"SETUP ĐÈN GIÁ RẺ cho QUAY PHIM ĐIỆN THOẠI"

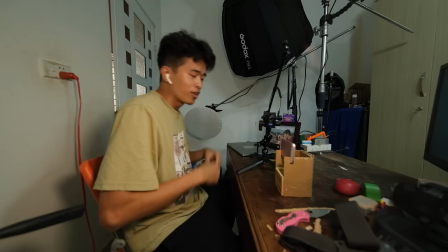[4:07]
Yeah Không cần phải mua chân máy nữa Chế là xong Điện thoại thì dễ mà
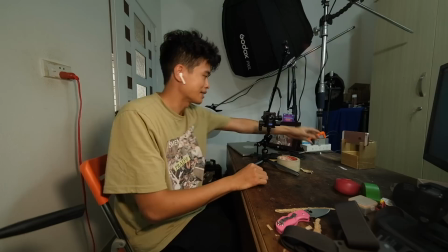[4:13]
Và khi mà set up cái góc quay điện thoại Thì có một cái lưu ý đối với anh em Đó là để ngang tầm mắt
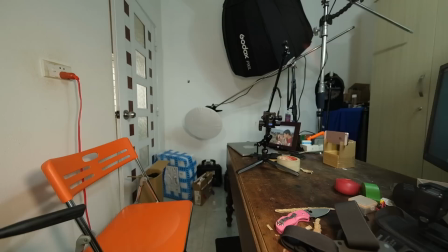[4:20]
Mắt của mình cao bao nhiêu Thì phải để cái góc ngang với lại cái ống kính Trong điện ảnh người ta gọi là Eye-light Đường mắt
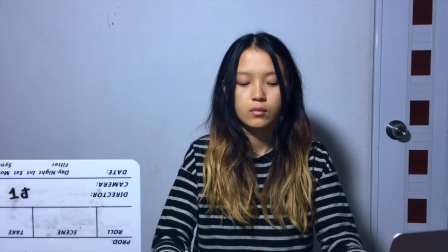[4:34]
Bây giờ anh em sẽ nhìn trên màn hình nha, góc trái phía bên dưới là cái bảng mà mình sẽ ghi trú số lượng đèn và loại dù
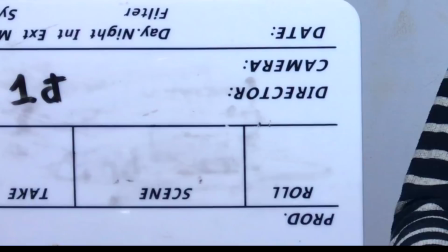[4:41]
Đây là hình ảnh được quay bằng iPhone SE 4K 24fps với AgroCam và 1 đèn trực tiếp
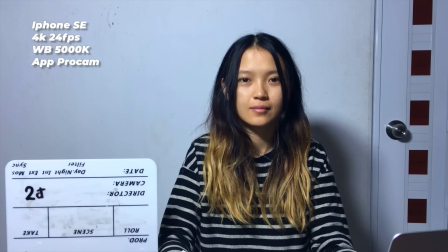[4:48]
Sau đó thì mình quyết định là đổi qua 2 đèn Chúng ta sẽ thấy rằng ánh sáng tốt hơn,
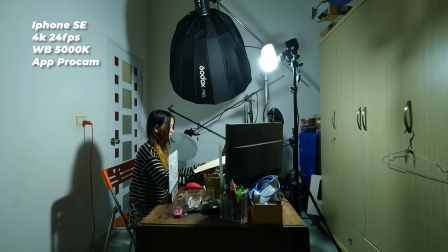[4:54]
bóng độ sau lưng cũng bị ra một chút
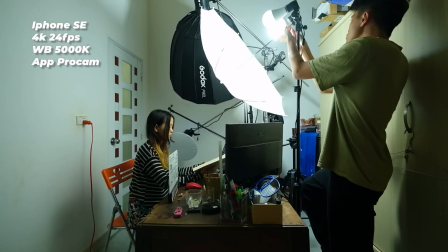[4:57]
Và nếu như bạn quyết định thêm 100 ngàn để mà đầu tư thêm Thì chúng ta sẽ có thêm một cái dù tản Dù tản
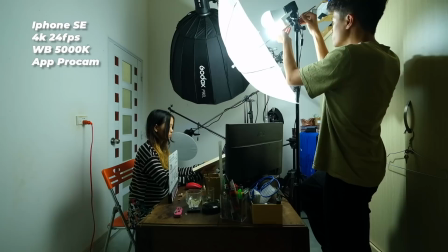[5:04]
sáng như thế này Và với một đèn cộng với một dù Thì chúng ta sẽ có kết quả như thế này Quay phim sẽ rất là...
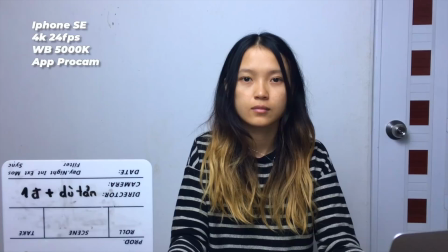[5:13]
Rất là mịn đúng không? Rất là sướng Bóng đổ phía sau không còn Tất cả da mặt nó sẽ mịn và ánh sáng sẽ đều Và nếu như chúng ta dùng 2 đèn thì sao?
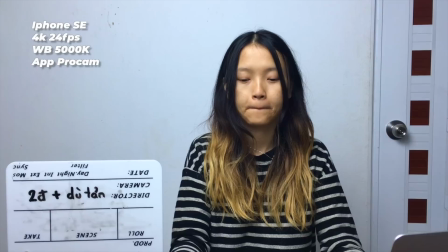[5:22]
Bật thêm một đèn nữa Thì tất nhiên là ánh sáng sẽ mịn hơn Và ISO sẽ xuống thấp hơn Thì hình ảnh sẽ đẹp hơn rất là nhiều Anh em có thấy hài lòng với setup này hay không?
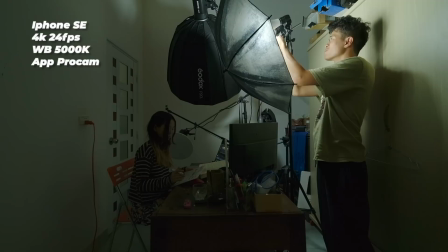[5:33]
Chúng ta sẽ thử thêm một setup nữa Đó là Chúng ta sẽ gỡ cái dù tảng sáng này ra Và dùng một cái dù phản sáng Nó sẽ phản
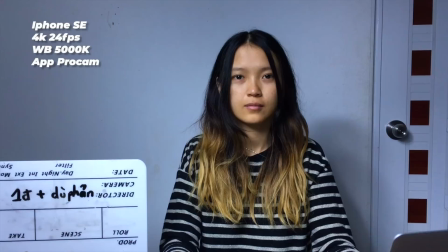[5:41]
xạ là ánh sáng Thì đặc trưng của cái dù này Anh em sẽ thấy rằng là nó chỉ có ánh sáng Ở một hướng mà thôi Và hình ảnh sẽ tương phản mạnh hơn Sẽ có những cái nét mạnh mẽ hơn Cho nên là nếu mà bạn muốn mạnh
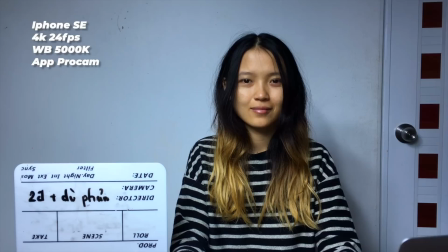[5:53]
mẽ thì sẽ thể dùng dù phản và nếu mà muốn dùng mịn thì hãy dùng dù tản Còn đây là chúng ta thêm một đèn nữa để tăng cánh sáng để độ nét nó cao hơn và tất nhiên là theo nhu cầu của các bạn thôi Shadow ban ngày thì nó có một điểm đặc biệt hơn những cái hình ảnh mà anh em xem vừa nãy chúng ta có một cái nguồn sáng từ cửa sổ nguồn sáng từ mặt trời
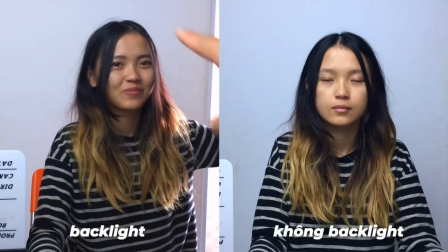[6:13]
thì chúng ta không nên sử dụng làm keyline mà chỉ nên làm backlight thôi để nó chiếu vào lưng Mọi người thấy không,
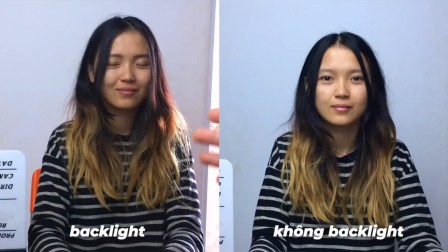[6:19]
ở cái chỗ này này nó sẽ có thêm một cái ánh sáng viền Nó sẽ tạo nên cái việc nổi khối và ánh sáng và người mẫu chúng ta sẽ nhìn đẹp hơn Và lưu ý một điều đó là nếu như mà chúng ta quay phim ở trong phòng tối Chỉ có một nguồn đèn không thay đổi Thì chúng ta có thể sử dụng cái chức năng tự động đo sáng của cái phần mềm Nhưng nếu các bạn mở cửa sổ ra hay là mở cửa để mà có cái nguồn sáng thay đổi Thì cái khung hình chúng ta sẽ bị sáng tối Và chúng ta phải khóa sáng
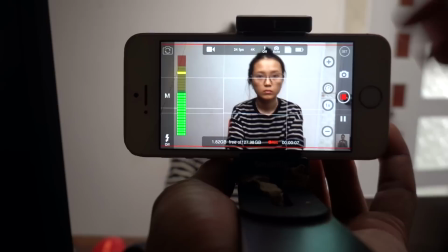[6:46]
Đây là một cái lý do mình nói anh em lựa chọn phần mềm này bởi vì những phần mềm thông thường,
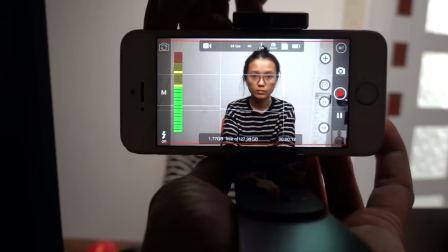[6:51]
những app thông thường nó không có chức năng khoa sáng tốt như phần mềm này và để mở khoa sáng thì chúng ta sẽ nhấp vào nút mở chỗ này
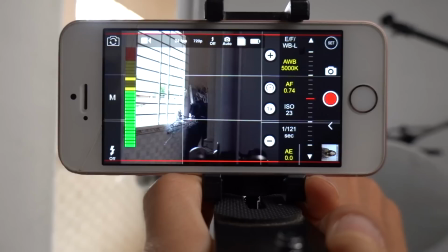[6:57]
bên đây nó sẽ hiển thị thanh công cụ và đây là chữ AE có viết tắt của chữ Auto Exposure là tự động đo sáng tự động đo sáng là sao sáng lên,
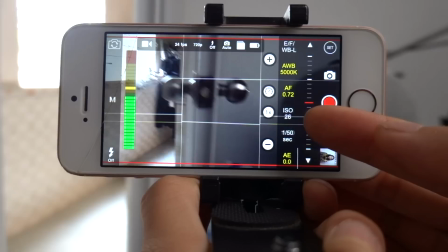[7:08]
tối đi nè sáng lên nè, tối đi nè và các bạn sẽ thấy 2 cái thông số đó là cái thông số này và này, đây là ISO và Shooter Speed nó sẽ thay đổi, thay đổi nè
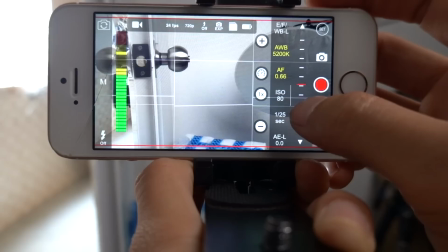[7:18]
Và để khóa lại thì dễ lắm Chúng ta chỉ cần chọn ISO ở 1 mức cố định Ví dụ như là 100 Và Shooter Speed
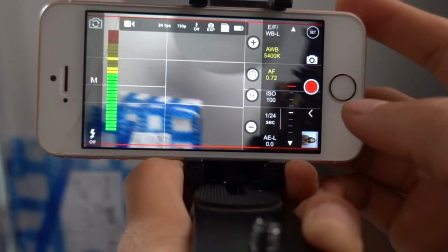[7:25]
cố định là 24 Thì nó sẽ không có thay đổi ánh sáng nữa Và cái
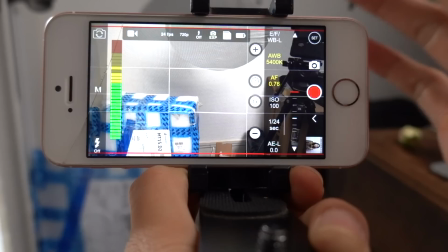[7:32]
việc của chúng ta là chọn cái chỉ số ISO và Shooter Speed Làm sao cho cái gương mặt của chúng ta nó sáng
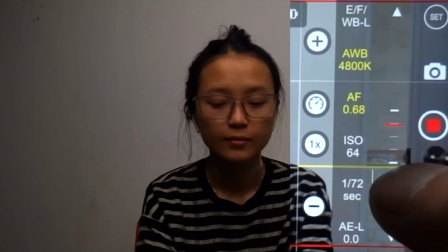[7:38]
vừa đủ Ví dụ ở đây mình sẽ chọn ISO là 64 Còn Shooter Speed thì tốt nhất là 48
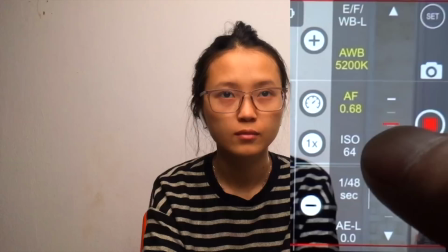[7:45]
Nhưng mà nếu mà thiếu sáng quá Thì chúng ta phải cho xuống 24 Ui sao khó chọc không ạ Rồi 48 ISO tăng lên một chút
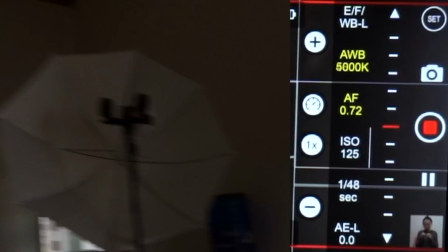[7:56]
Được chưa Thì như vậy khung hình sẽ đẹp và khóa sáng Thì chúng ta có di chuyển đi đâu Thì hai cái thông số này nó cũng sẽ
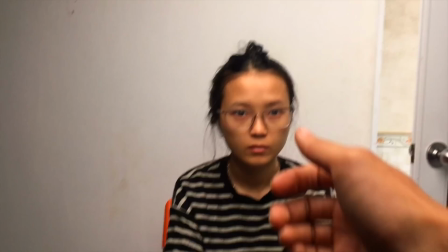[8:02]
cố định Và chỗ này chữ AE nó sẽ có thêm Một chữ L phía sau có nghĩa là chúng ta đã Khóa sáng và như
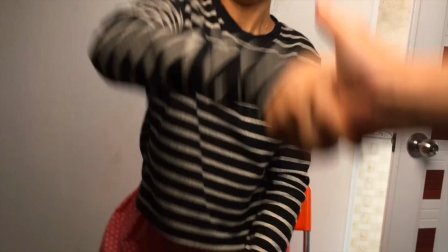[8:09]
vậy thì Ok Cảm ơn em Bắt tay em hát